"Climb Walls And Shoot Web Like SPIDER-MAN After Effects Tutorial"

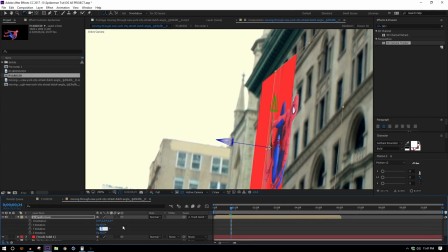8:28 But now we need to change the Y rotation of it to negative 90, so he'll be, well, let's go with 90, because that didn't work there.
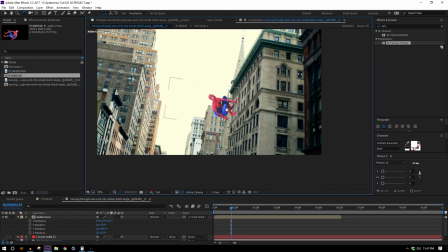8:37 So now he's perpendicular to the wall, and he's huge, but he's on the wall in 3D space.
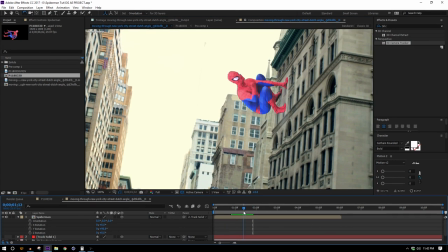8:43 So that's the effect. Now we just need to kind of get him more in the shot.
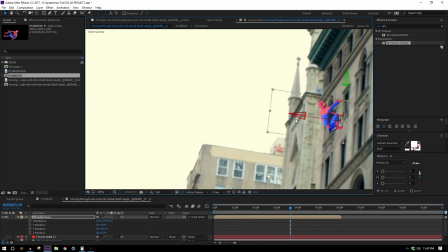8:49 So we need to shrink him down to where he looks like he could probably be the size where he could be looking out of one of these windows.
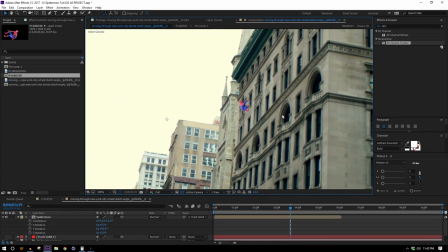8:55 So it's more human size there. And so he walks out of frame, of course.
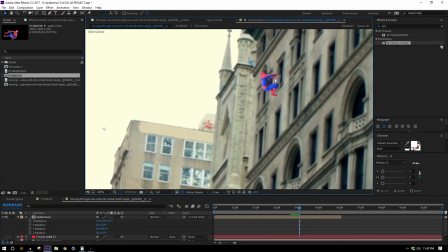9:01 So what I want to do is I want to move him in time so that when he starts exiting the frame, he's kind of out of the frame anyway.
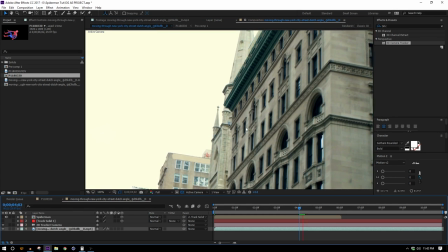9:09 Right, so what I'm gonna do is I'm just gonna keep an eye on this window, and I just kind of follow it with my eyes until it starts to exit the frame.
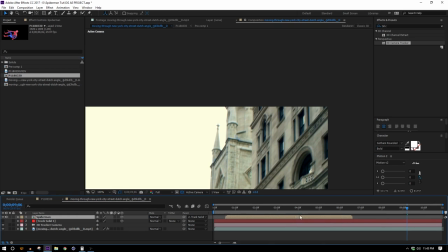9:17 And then I know that's where I need Spider-Man to be exiting the frame too. So I turn it back on, and I'll just drag him into the right time.
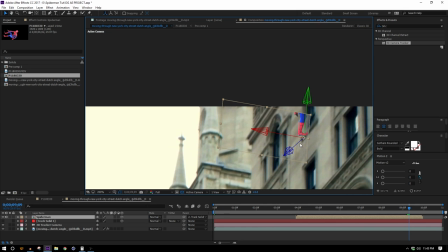9:24 I can move him a little bit to get him into a better space, but I'm not gonna move him off of the wall. I'm just moving him along the wall. Cool, now no one has to know.
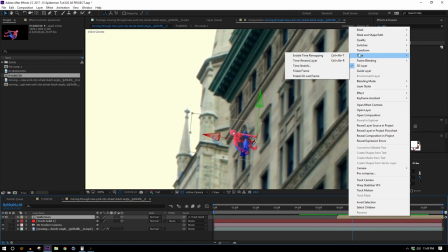9:34 So another thing I can do here is I can right click on that layer and hit time, enable time remapping,
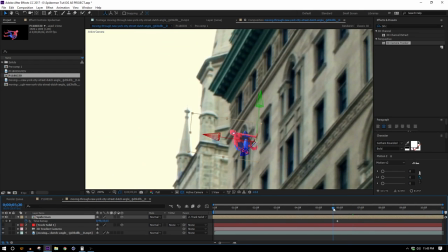9:39 and then I can pull out the beginning of this layer, and now it's not gonna just pop into place,
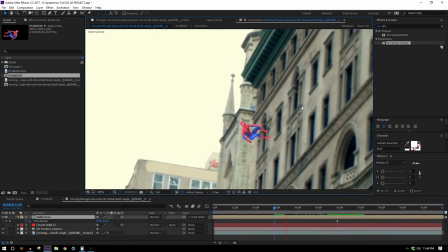9:43 but it is gonna kind of be frozen in time until it starts moving again.
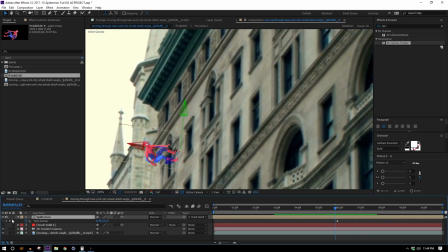9:48 And what I wanna do with that is I'll just go to the first keyframe of this time remap,
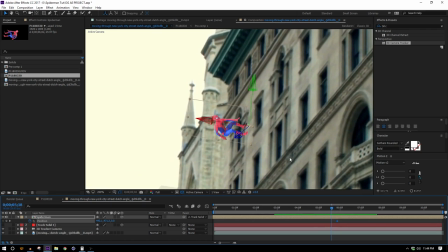9:53 and I'll also set a keyframe for the position, and then I'm gonna jump back a few frames, and I'm gonna move Spider-Man to be over here out of the frame.
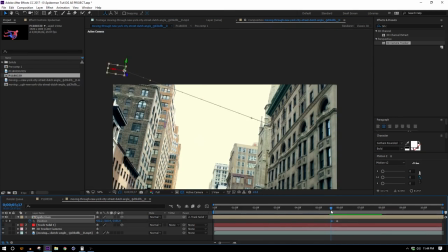10:00 So it's like he's jumping into the frame. And you might have to move this keyframe around to get your timing Right, and then I can just turn on the motion blur for him and the motion blur for the comp so that now he's jumping onto the wall.
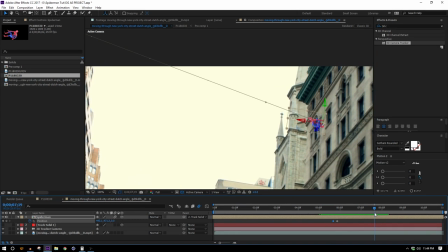10:14 Cool, and then the only other thing I really have left to do is here
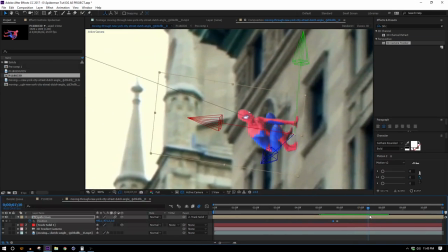10:18 he holds up his hand as if to shoot some web because spider people do that.
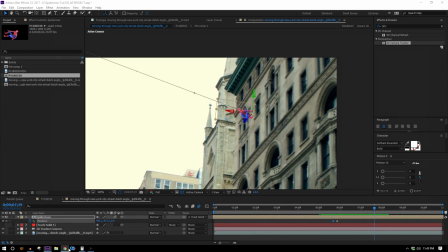10:23 So I need to drop in a web effect, which is gonna be really easy because I know about a secret website called
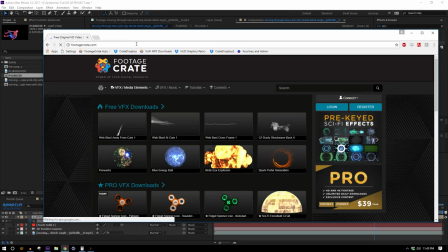10:31 footagecrate.com, which just so happens to have Spider-Man web you can download.
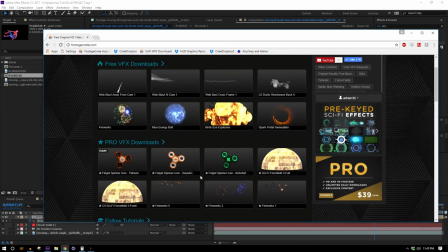10:36 So there's some on the front page at the time of the recording because we just added them.
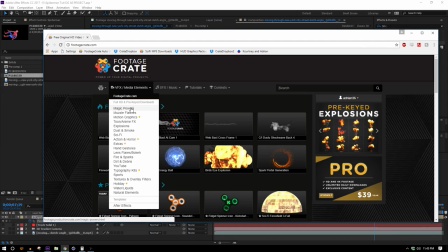10:39 But if you wanna see all of them, you can either go to the action and horror and then hit 3D action.
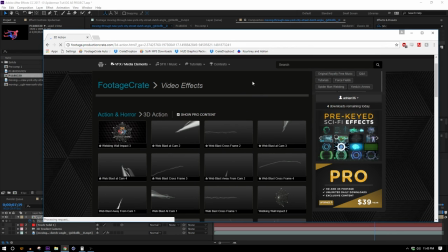10:46 They're all gonna be here in the 3D action section. And there's a lot to choose from, including these webbing impacts, which are pretty great.
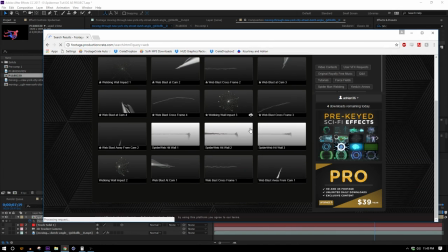10:54 But you can also just do a search for web and they'll all pop up too. So just using the search function is fine.
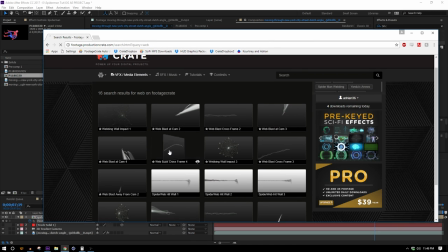11:01 And I just want to find one that I think is going to fit my shot. I think I want to try this one.
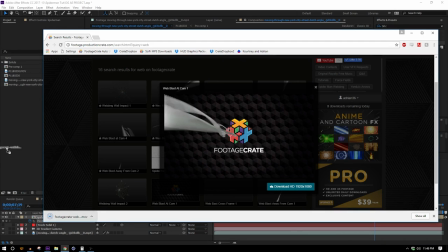11:06 And if I'm wrong, I'm wrong. And I'll replace it with something else.
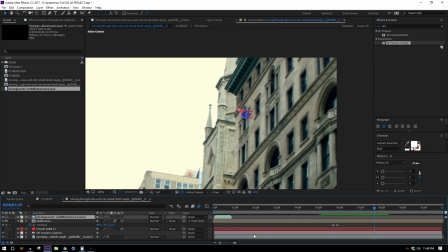11:09 Okay, so I'll bring that into the shot and I'll have it start at this frame where Spider-Man's holding up his hand.
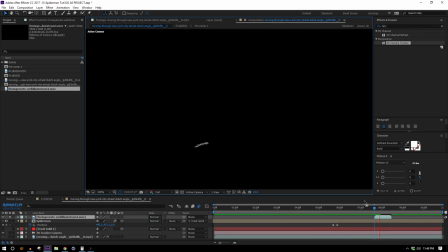11:15 And the way these webs are set up, the anchor point is already going to be in pretty much the right spot.
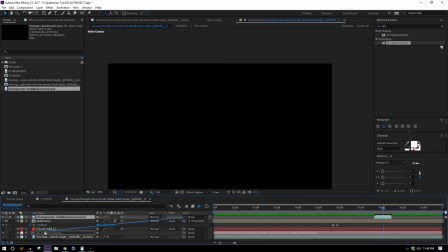11:21 So we don't have to worry about that. I'm going to make it 3D and I'm going to hold down shift like before and parent it to the Spider-Man so it's in the right place, but it's definitely not the right size. So I'm just going to twist that a little bit so the web is shooting more down.
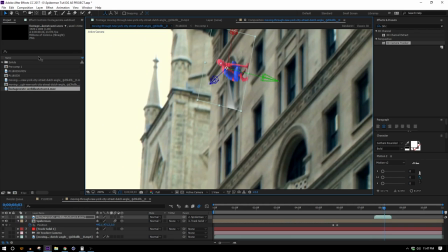11:34 And I'm going to move it in space so it's touching his hand instead of his feet. It jumped to his feet because that's where the anchor point is, but it's still a good starting place. So I'll scale that up.
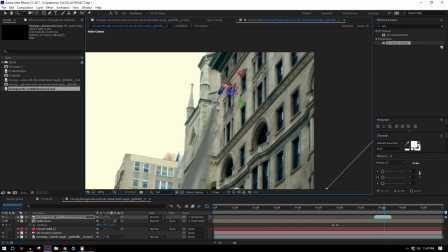11:44 Maybe rotate it on the Z so it's shooting more kind of towards us.
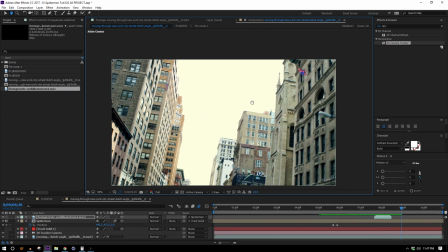11:51 Okay, and it's cutting off a little bit, so I'll just stretch it out. All right, and now I think I'm just gonna go ahead and pre-compose all these layers.
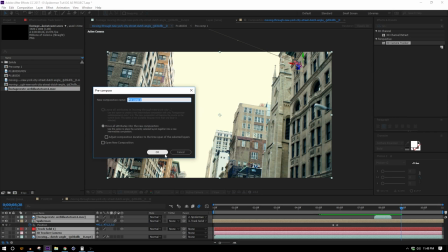11:59 So I'm gonna hit Control A to select them all and Control Shift C to pre-compose all of them together so that this way I can just kind of reframe it a little bit because I mean,
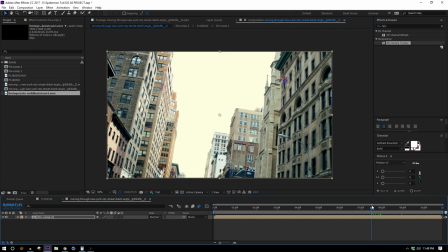12:07 I have Spider-Man small on purpose, but he's really tiny.
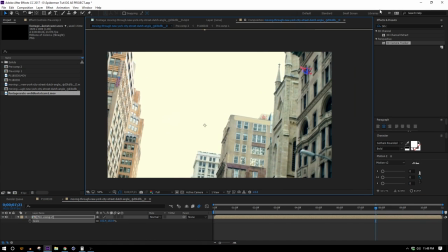12:10 So maybe if I just scale this up to 120 or something like that, a little bit more, and just get that more framed so we can actually see Spider-Man a little bit better.
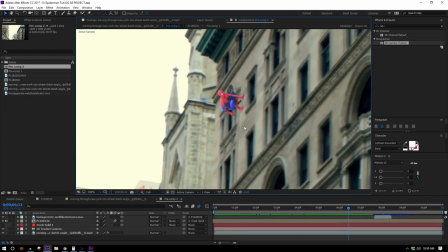12:18 I'd also like to color correct Spider-Man to bring him a little bit more into this world because he's looking hecka saturated right now.
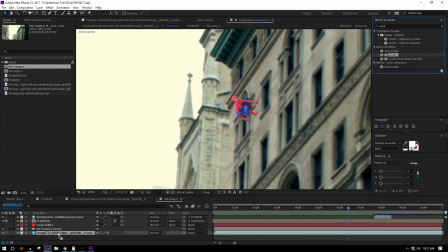12:27 So the way I always color correct is usually the same thing as I put the levels effect on there.
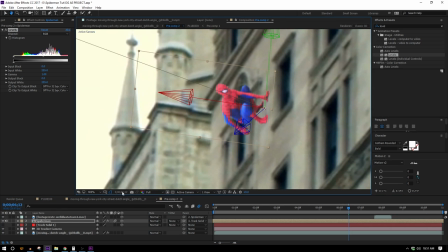12:31 Drop that right onto Spider-Man.